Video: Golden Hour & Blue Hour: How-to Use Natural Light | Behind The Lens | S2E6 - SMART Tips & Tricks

What's up everybody? Welcome to another Smart Tips and Tricks. This week we're talking about lighting and how we can use that giant flaming orb in the sky to spice up your work. Let's get to it. Alright guys so it's no secret that good lighting can make or break your shot and a lot of times the lighting can completely change the mood of the image. I could ramble on for the next hour, two hours, three hours and not even begin to touch all the different lighting techniques. So for the purpose of this video we're gonna focus on two windows of time that can improve your outdoor shots.
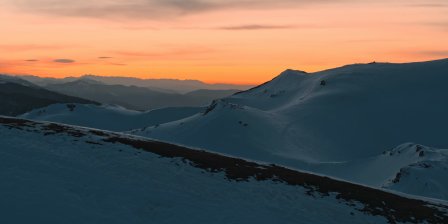(0:34)
Blue hour and golden hour. Blue hour is the phase of twilight immediately before sunrise and after sunset, so the sun is below the horizon.
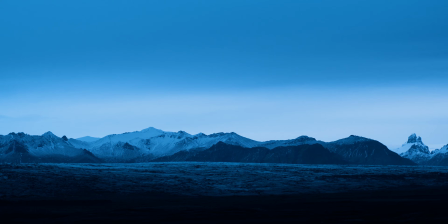(0:43)
As you'd naturally assume by its name, this is often a cool indigo bluish light that can add a really unique look to your photos or your video. Depending on your location, it also coincides with the time that street lights will be turning on or getting ready to turn off. So in a city setting, for example, this blue hour light can give you an awesome,
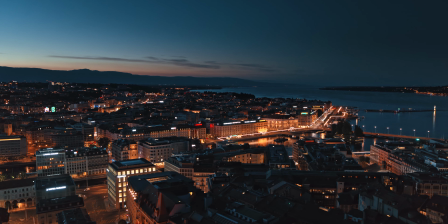(1:01)
soft, cool blue look that is contrasted by the warm streetlights, giving you a beautiful image.
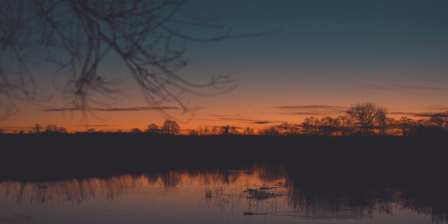(1:06)
In my line of work, this blue hour usually corresponds with setting decoys, preparing to start a hunt,
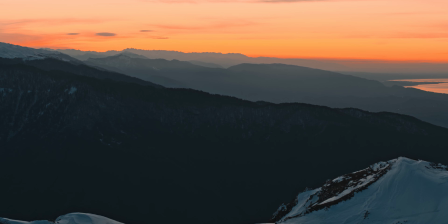(1:12)
wrapping up a long day, and the soft, cool light from blue hour gives the shots a very unique look. Now my personal favorite is golden hour.
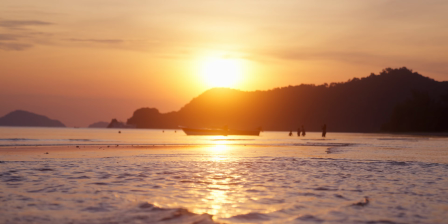(1:19)
Golden hour is the phase of light immediately following sunrise in the time leading up to sunset during this period the sun's at a very low angle in the sky producing a very soft warm light everything's gold and everything's beautiful everything's dreamy looking this is a very popular time to shoot artsy photos and
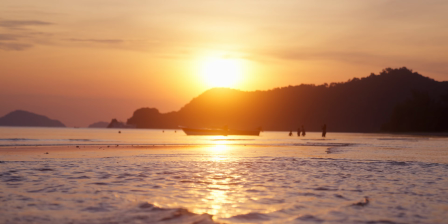(1:35)
you've probably seen photos taken during this period by photographers for weddings or maternity shoots guys you know i'm talking about the
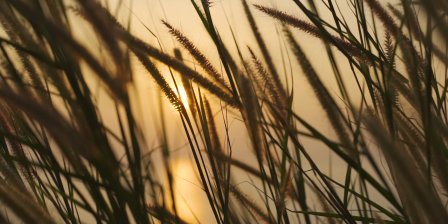(1:43)
soft warm light here of golden hour gives everything a beautiful glow the low sun angle allows for really nice lens flares and is overall my favorite time of day to shoot.
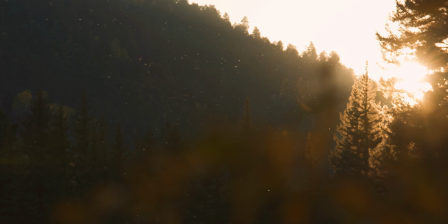(1:52)
The cool part is you get it twice a day. You get it in the morning and you get it in the evening. So that's it guys. Blue hour and golden hour. Next time you're getting ready to shoot, check your local sunrise and sunset times and see if you can use mother nature to your advantage when it comes to lighting.